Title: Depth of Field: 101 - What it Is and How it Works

Oh, hello there. Camera I've set up in the middle of a field. So whether you're a longtime photographer, videographer, or you're just starting out, we've all undoubtedly heard this phrase, depth of field, and know that it's pretty friggin' important to get those banger shots. So in this video, we're gonna dig in and explain the what, why, how, and when of depth of field, and then close out with some advice about what lens to buy for the desired depth of field. Spoiler alert, this means we'll be talking about focal length. So if this is starting to freak you out, I am freaking out! Well, hey, don't freak out, because I'm gonna take this nice and slow. The what? So what exactly is depth of field? Well, depth of field is the distance between the closest and the furthest object in a photograph that appear acceptably sharp, or in focus.
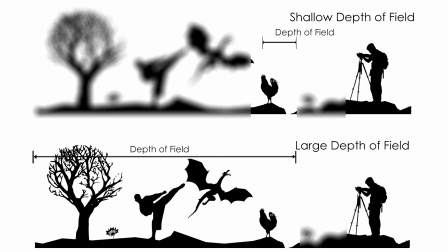59s
Here, take a look. In this visual, you'll see two examples of a camera woman taking a picture of some freaky shit outside. In the top example, you'll see that some of the area is in focus while other areas are blurry, or rather out of focus. The area in focus is known as the depth of field.
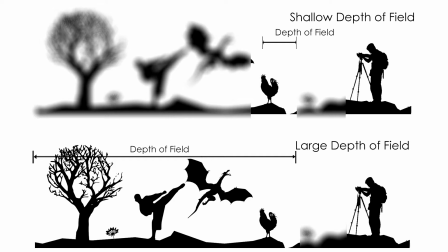76s
The top example has a small area in focus, which we consider a shallow depth of field. The bottom example has a lot more in focus, which we consider a large depth of field.
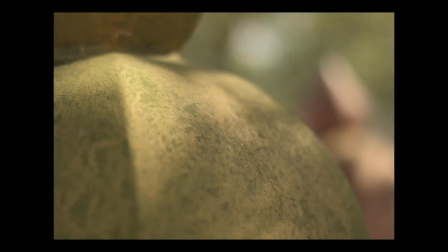87s
See the difference? When we set up a shallow depth of field shot,
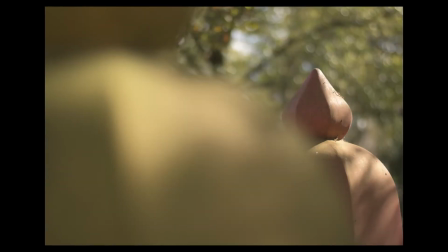91s
we can choose which parts of the shot we want in focus and which parts we want blurry or out of focus by adjusting the focus ring. The physics between depth of field and focus can get really complicated. Depth of focus is the image space complement of depth of field and is relative to how the quality of the focus changes on a sensor side of the lens as the sensor is moved while the object remains. In order to overcome these issues, cameras and lenses with high tolerance. And just to get real with you, some of those equations that just floated by are literally used to figure out depth of field. Pretty crazy, right? The why. So it's easy to understand why we want our pictures in focus. Can you imagine a shot of the Grand Canyon where part was out of focus? No, we want to see that man. So why would we want part of our pictures to be out of focus?
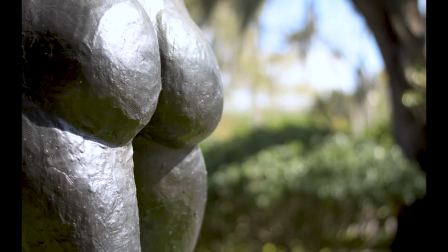137s
Well, shallow depth of field can draw the viewer's eyes to the part of the photograph we want them to look at,
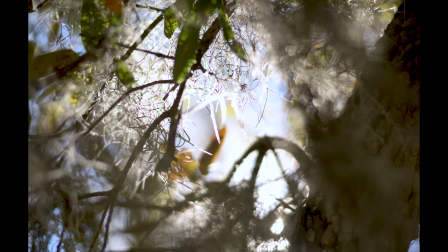143s
can separate a subject from its surroundings and give depth to a photograph.
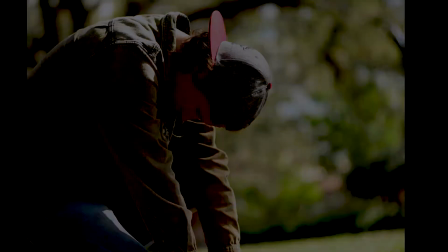148s
And adding depth can make a photograph more interesting. It can emphasize an emotion or an idea, like being alone.
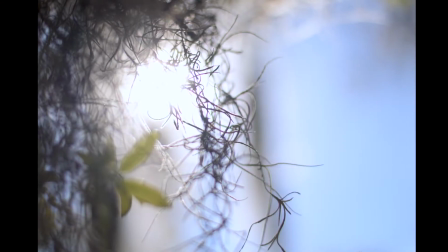155s
And shallow depth of field can be used creatively, for creativity's sake. And that's a good enough reason for me. The how. So now that we know what depth of field is and why we would want to use it, let's get down to the how this all friggin' works. And don't worry, this explanation is gonna be equation free. But in order to take this nice and slow, I'm gonna need a little help from my friend, Science Jen. So Science Jen, let's take it away. Why hello everyone. Let's take this nice and slow. Now I'm not gonna lie to you, you may have to think a little bit during this, but I'm gonna be gentle, I promise. So let's get started.
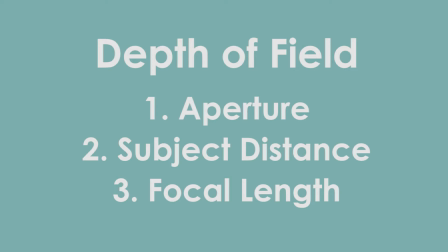196s
There are three main areas that control depth of field: aperture, distance the subject is from the camera, and focal length.
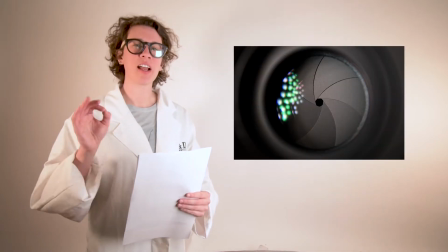204s
Let's start with aperture. Aperture refers to the diameter of the hole through which light enters the camera.
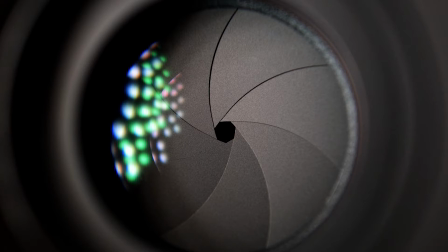211s
The hole is created by these small leaves, which can be adjusted to allow more or less light in.
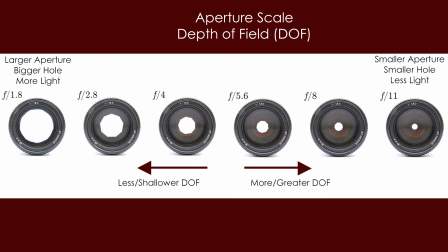217s
The size of the hole also changes depth of field. The smaller the hole is, the larger the depth of field will be and more of the picture that will be in focus. The larger the hole, the shallower the depth of field will be, and there will be less focus in the picture. But why? Why would the hole size affect how much focus there is? Well, a camera lens is curved, just like our eyeballs.